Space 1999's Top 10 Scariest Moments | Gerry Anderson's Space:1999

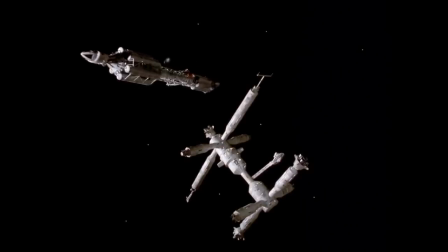24:37 Yes, couldn't not talk about the episode that's one of the first things anybody mentions when talking about this series, or even scary episodes of television generally. Dragon's Domain presents us with the story of yet another in the long line of Earth's failed deep space missions.
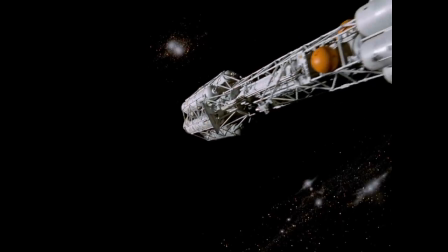24:52 But this time we actually get to see the events of the voyage unfold through a flashback.
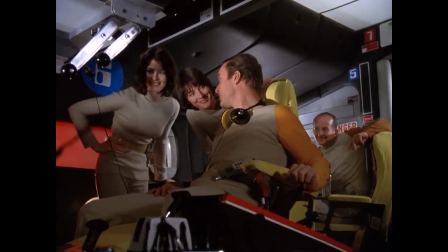24:58 Everything is going fine until the crew of the Ultra Probe come across this unsettling sight.
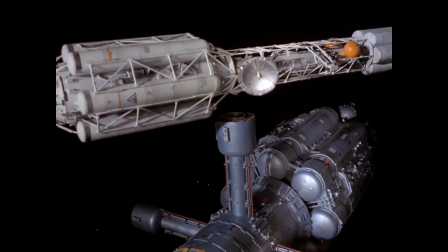25:03 It's like a graveyard of spaceships. Thank you.
And they make the unfortunate decision to dock with one of the seemingly abandoned ships.
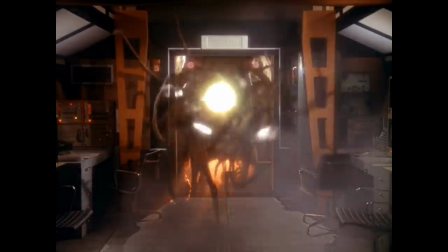25:11 They find...
Close the vehicles! Close them!
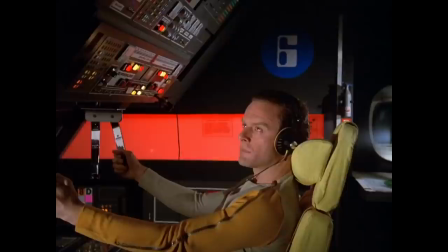25:16 And somebody watching this just wet themselves.
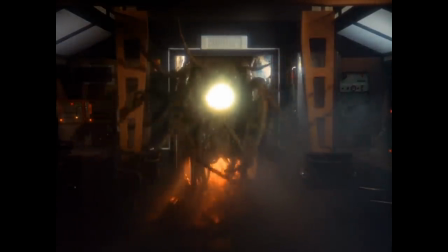25:19 Now, if you're not familiar with this scene, then you may be surprised that this thing scared so many people.
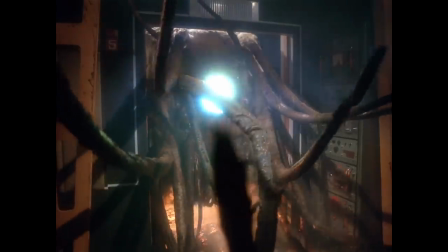25:26 After all, it's just sitting there, waving its arms around,
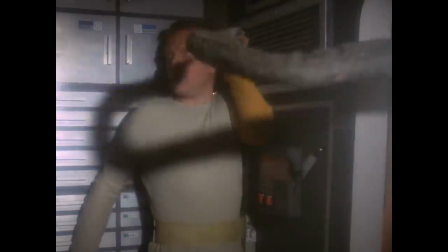25:29 and you don't even need high definition to be able to see the wires moving those arms, but that's just part of the trick.
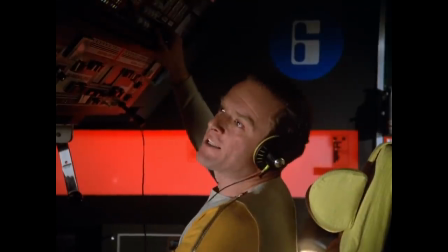25:36 In fact, I'd happily argue that this monster still works precisely because of that.
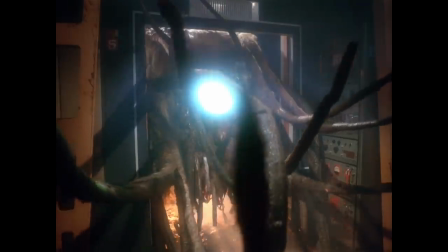25:41 On first sight, it does look goofy, it can't even move, but this is only the beginning.
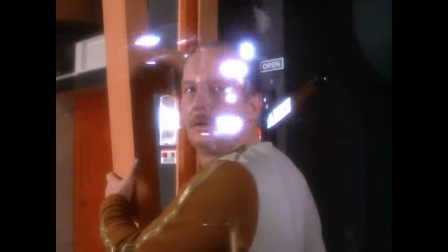25:48 Because this thing doesn't need to move. This thing can hypnotize you into throwing yourself toward it.
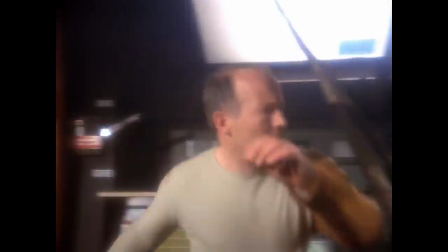25:55 Still thinking that this looks a bit cheesy? Okay, well, how about this?
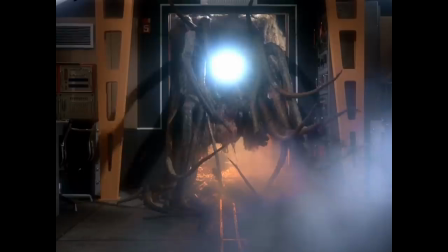26:00 Once it has you, it drags you kicking and screaming into the mouth of hell before vomiting up your steaming carcass a few moments later.
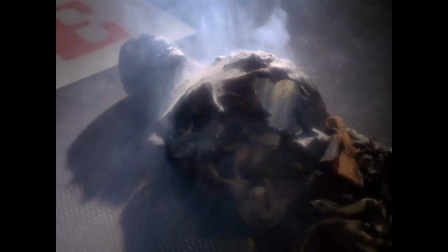26:07 I'll just repeat that. It vomits up your steaming carcass. And then it moves on to your friends. One by one, almost the entire crew of the Ultra Probe fall to this thing,
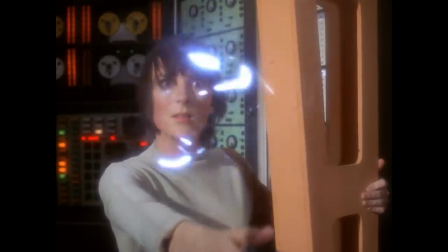26:18 each powerless to do anything, and each knowing exactly what's going to happen to them.
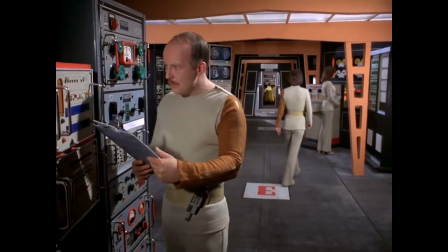26:23 And since these aren't characters we know, we don't know for sure that they'll all get out alive, which they do not.
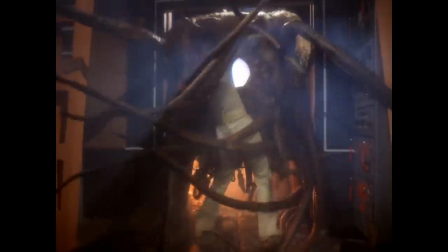26:31 That's where this scene retains its effectiveness to this day.
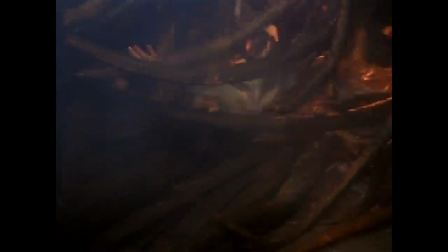26:34 The performances of each of these actors do so much to sell the horror of this thing. Barbara Kellerman in particular seems genuinely terrified of this thing, and watches in horror until there's nobody left for the creature to consume except her.
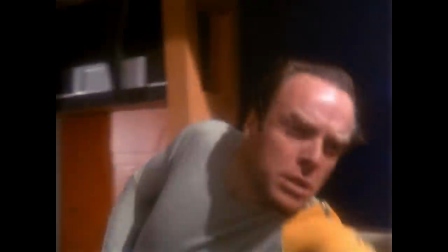26:52 Oh, but wait, here comes Captain Tony. Surely he'll save her, and she's gone. Tony escapes and heads back to Alpha, where nobody believes his story.
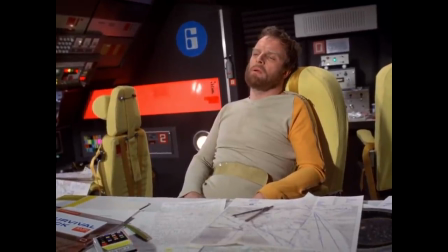27:01 That's another superb way to build the tension throughout the rest of the episode, because we all saw it too.
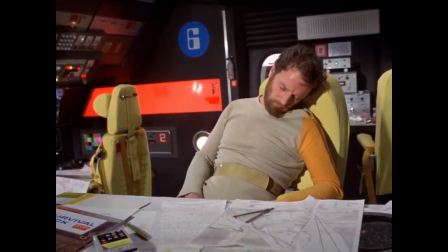27:07 We know he's not crazy,
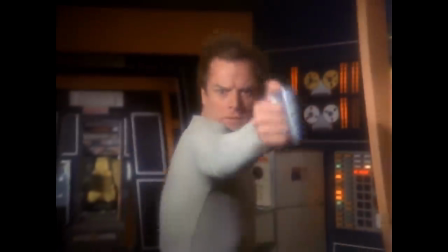27:10 and we know that what happened to Tony's crew is also what happened to the crews of every single one of those ships.
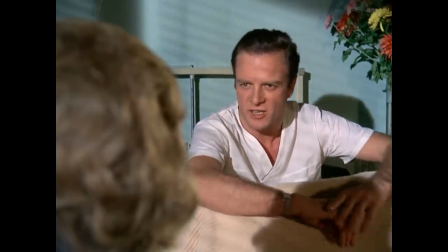27:17 A child watching this could easily equate Tony's situation to telling a parent that there's a monster under the bed and not being believed.
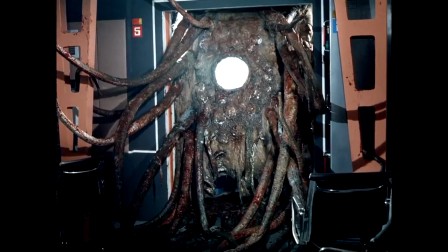27:24 Heck, the fact that it sits immobile in a doorway means that it could turn up anywhere at any time.
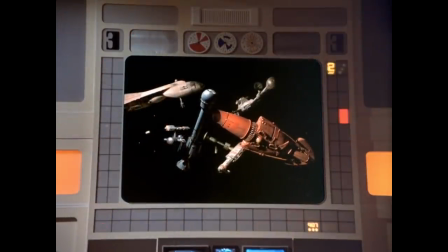27:30 So when we see that mass graveyard cross the moon's path,
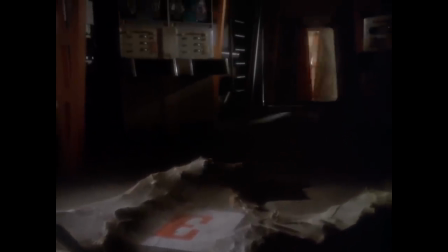27:34 we also know that that terrible thing is likely still over there, alone and hungry.
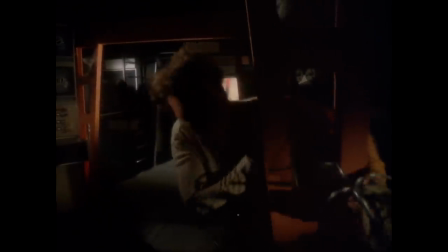27:40 As I said, I saw this show in the 90s, so I cannot imagine how horrific this thing must have seemed back in the 70s.
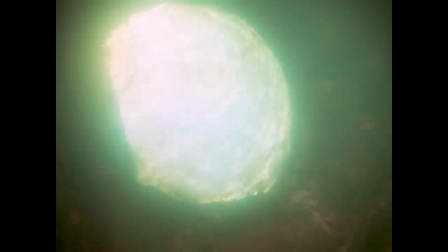27:48 While it's true that the passage of time has perhaps reduced the scare factor of this thing somewhat, the monster still looks suitably nasty close up,
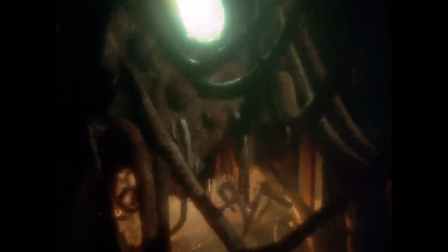27:56 especially those smaller tentacles underneath that pull its victims to their fiery death.
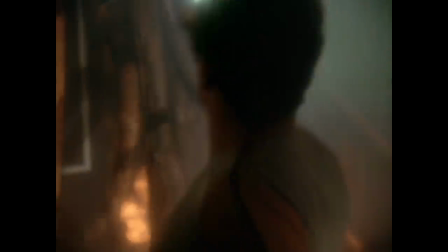28:01 And there's just enough detail to fire the imagination as to what else might be lurking behind the door.
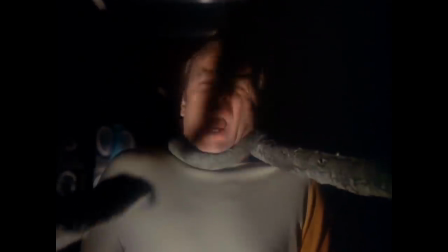28:07 Also, the fact that it never stops roaring makes it all the more nightmarish.
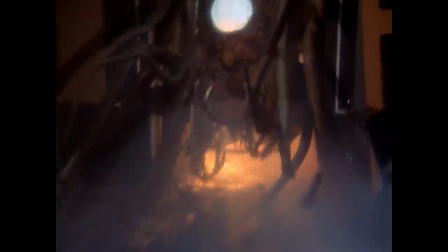28:15 And of course, we mustn't forget, it vomits up your steaming carcass.
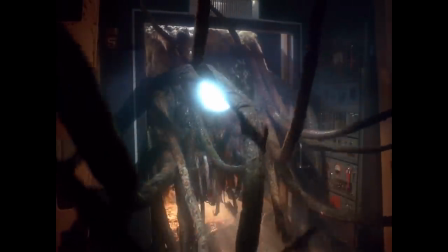28:20 Dragon's Domain is not the only Space 1999 episode to feature strong horror elements,
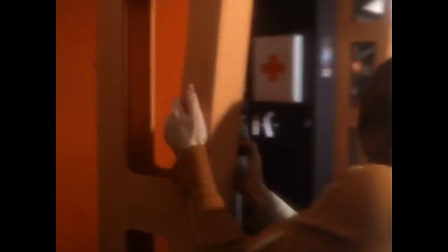28:26 but nothing else in the series is as prolonged as this one incredible scene.
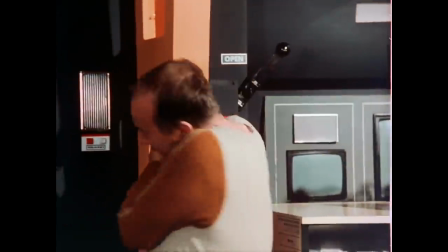28:32 The acting, the lighting, the sound design, everything comes together perfectly to create something truly unique.
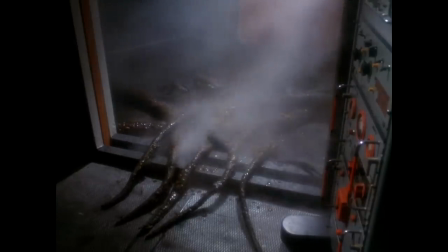28:39 This creature has haunted the nightmares of many, many people for decades.